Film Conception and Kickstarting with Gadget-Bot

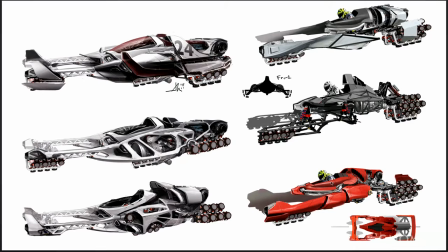494s
And the main thing out of all of these is that there's a cabin for the racer to be in, the pads, and then, like, turbine in the back. Right. I mean, so one of the main things that we wanted to do is make sure, that the vehicle can... the thing about races that's fun is they crash, right? The cars crash, cars explode, and we really wanted to create,
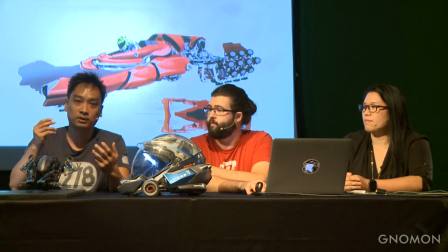516s
a capsule that you could really recognize the character in, because when the thing's going by 200 miles per hour, that's the only thing you could see representing the main characters.
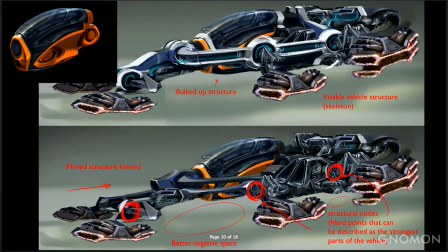525s
And this is just more renditions based on that, like showing a central pod and then
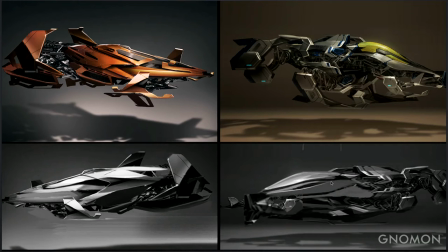532s
pads that stick out from them, and we just kept ideating until we got to something that started to fill a little more comfortable between the three of us. Mm-hmm.
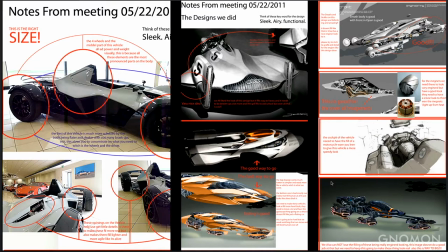541s
And then we started to break down our own design language a little bit more and see what it was that we liked in the forms that we were creating and also in reference that we were gathering on cars that we really loved and stuff that even Joseph did himself.
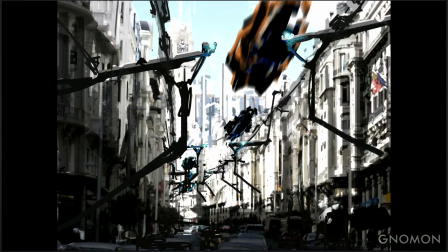558s
And then from there, Mark actually did this initial illustration out of all the concepts we were doing. And this really solidified us in the world because it gave us a sense of scale, what it would actually feel like to be in this world if you were down in the streets or something like this as these vehicles flew over you. And again, this is just blue sky, so we're just generating ideas. Yeah, I mean, we had done a lot of paintings we had done a lot of paintings before this, just kind of showcasing, the cars passing each other, but this was really good in terms of, like, showing people that you know, it can be a race where, you know, people can just be walking about, you know, on their, you know, on their daily walk and look up and see the races pass by ahead of them. And that was something that was told to us that was somewhat different. And so this was when I, this was kind of what propelled, you know, the idea of momentum and what took us in that direction.
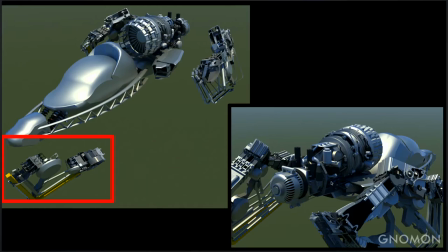610s
And again, going off of what we had talked about earlier, which is having like a capsule, the turbine, and then you see these emitters, and we really kept with keeping four, so it kind of moves like an animal, and that was kind of a huge part of this whole design brief along the way. We're all extremely OCD, so we just kept building 3D assets, things like that, in order to explore where the parts could sit if this thing was real overall.
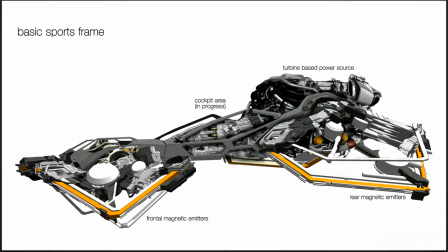634s
And then finally, we wound up solidifying on something like this, which is we have the four emitters spread across the body, a really rough design for the roll cage, and then a central area for the pilot to sit. And the reason why all these
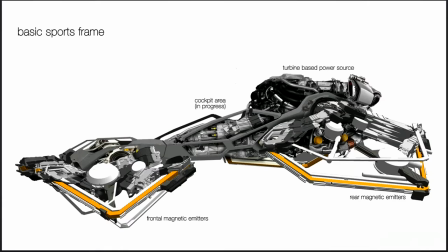650s
look like skeletons of a vehicle is our whole design premise was to design the base cage for all these guys, and then you can just design shells on top of them afterwards. Right, and you know, another one of the reasons why we went so rudimentary in terms of like where the vehicle design came from is it kind of led us into deciding to make a short film about the creation of these vehicles, and I think for us to really know where they come from, I feel like lend a little more credit to, you know, this guy that's actually making a flying car.
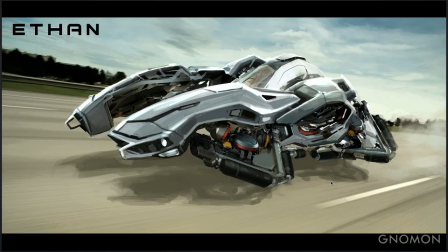683s
And this was the final thing we generated out of all the different sketches we were doing. And to give you a little idea of what we were doing at this project, we started doing it right out of college. And we did it during entire summer that we were out of school. And we were working off and on. When we got around to this final design that we really liked, we actually all wound up getting jobs right. At that point, and the project just stopped entirely. And then that was when you went off and To Ender's Game, and that was a huge eye-opener to me when I got onto that project, because I got to see not only design like sets and pieces like that for it, but I also got to see them build the actual sets that we designed for the project. And that was a huge learning curve for myself, because I got to see the different types of structures and woods and things like that they were using, which then led me to believe that I could create my own project, right. Which is crazy. Yeah. Anyways.